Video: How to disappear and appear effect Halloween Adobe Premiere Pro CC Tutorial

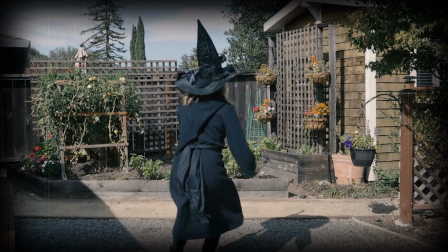[0:10]
All
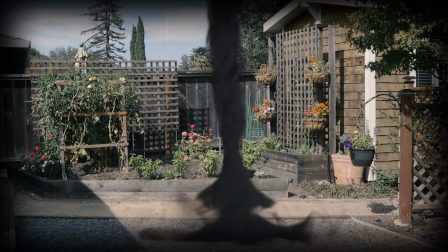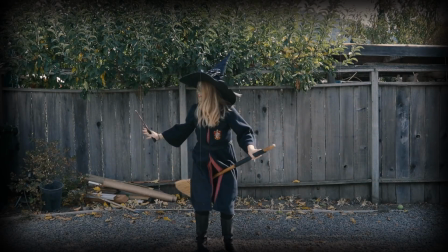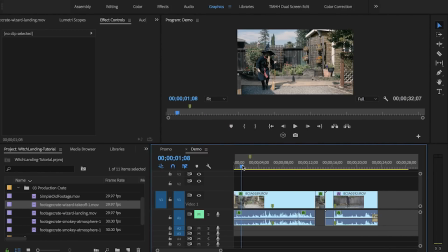[0:27]
right you guys so I'm inside of Adobe Premiere Pro CC 2018 and I'm gonna show you how I created that witch takeoff and landing effect in that opening sequence. So I filmed this outside in my backyard and basically I
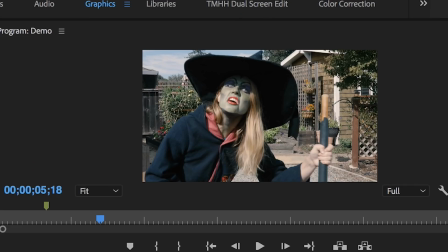[0:43]
sneak in frame here I'm just kind of scrubbing through and then I go
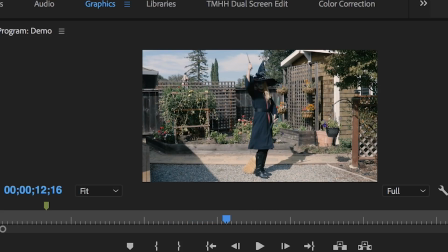[0:47]
over here because I heard something and now I want to take off and so rather than you know me just disappearing magically what I did was I just filmed
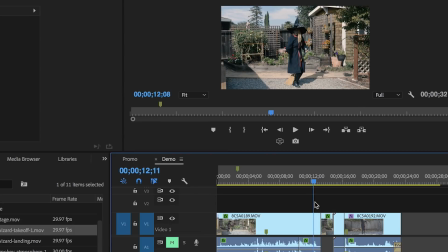[0:56]
a bit on the tripod without me in frame so it basically goes from me being there to cutting to me not there then I want to land
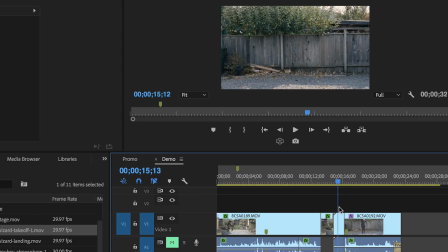[1:05]
in a different location so I just filmed this new location without me in frame and then I walked into frame and I basically just jumped up
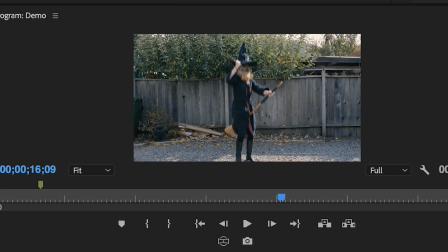[1:14]
slightly to kind of make it look like I was kind of landing
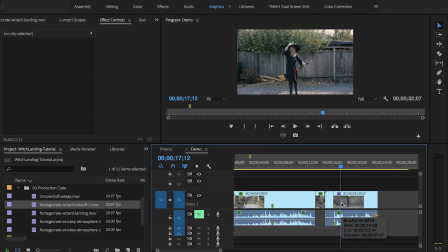[1:18]
and then I walk off frame again but to make it cooler you know I thought why not add some cool puffy smoke let's have some fun here so
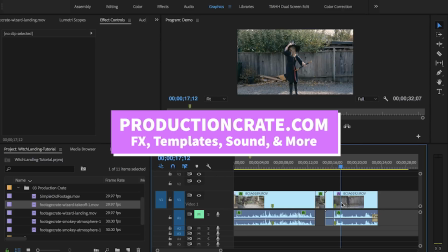[1:28]
production crate is an awesome resource it has tons of effects you can
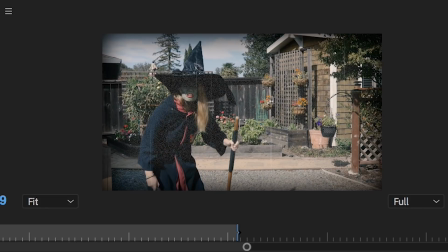[1:34]
see in from the promo that I actually added a ton of filters on top here I did some lumetric color correction and then I added actually
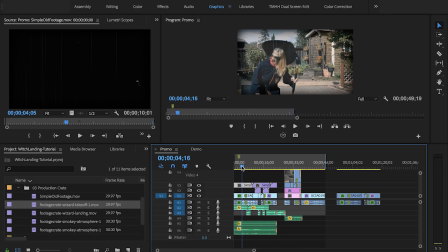[1:42]
this old footage overlay on top to give it that old effect and I also added some sound effects but I'm not going to get into that into
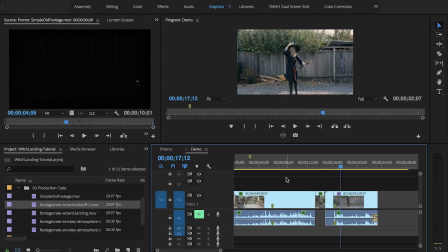[1:51]
this tutorial I just want to show you how to add these overlays
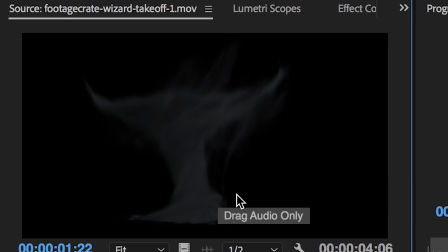[1:56]
which are the wizard takeoff You can see that the background is black, that just means that it's transparent, and the wizard landing effect,
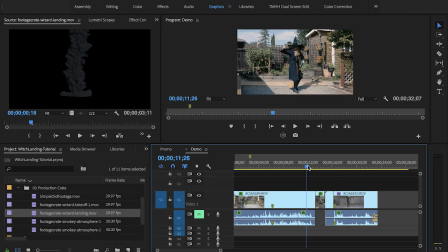[2:05]
which is also transparent. So at this moment where I run over here, I want the takeoff video to start. So I'm just going to click and drag it over top here. You can basically see here that it doesn't line up directly with my feet.
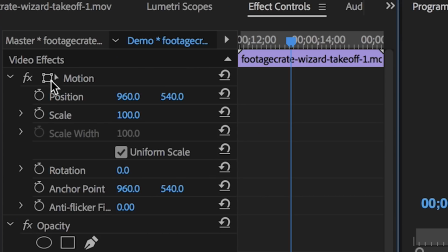[2:21]
So if I click on this and go up to effects controls and you can click on this little square here this activates the transform
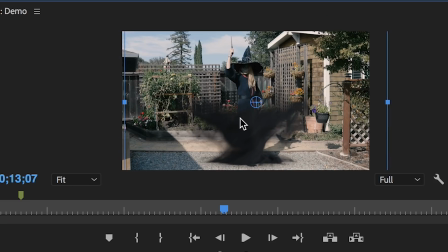[2:29]
tools so I can then scale this up and I can also reposition it so let's see how that looks if we play it back
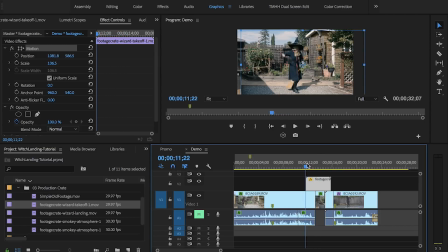[2:37]
so you can kind of see that I disappear before it finishes so I'm just going to move this over just a tad bit there we go and that's pretty much it for the takeoff it's looking pretty good you just want to make sure that this black fully,
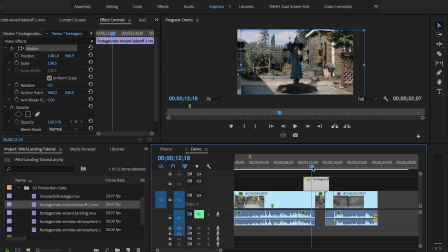[2:54]
you know, wraps around my body so it makes it look like it just sort of sucked me in, which is pretty cool. And then for the landing, it's the exact same thing, except we're just going to drag and drop the landing on here.
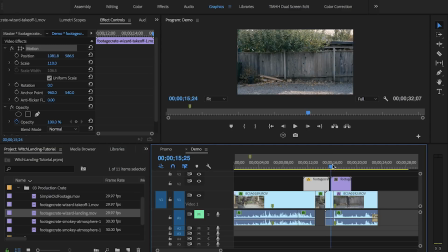[3:08]
So you can see we want this to come down first, like I just appeared. And obviously right now it doesn't work. It needs to be scaled up and repositioned. So I'm just going to scale this up to 110 and click on this transform tool and I'm just going to move this down and we still need to scale it up a lot more.
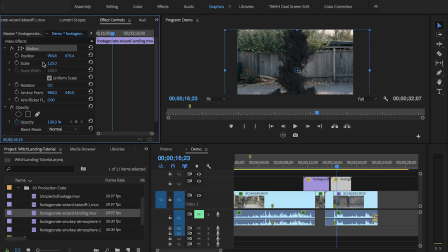[3:28]
Let's say 125. Let's bring it up just a tad. See how that looks. It's looking pretty good.
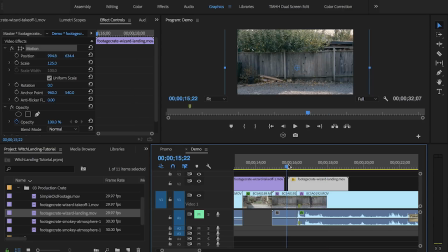[3:39]
Let me just make the timeline a bit bigger. I'm just going to shift this over just a tad bit more. So yeah I mean I And I could probably scale it up just a tad bit more. Let's see how that looks.
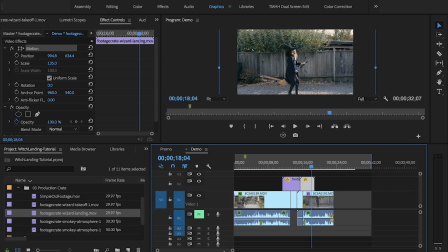[3:54]
And then I appear. So I went from just having me appear magically just with a hard cut to having this sort of
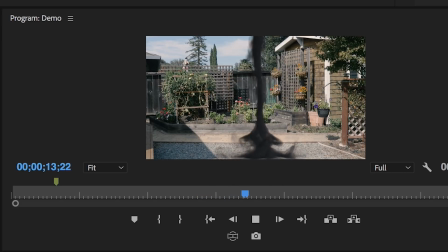[4:01]
really awesome cool effect come on and take me out of frame and then beam me back in.
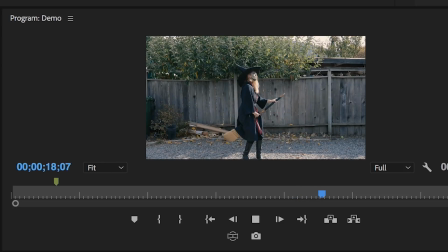[4:09]
So that's it.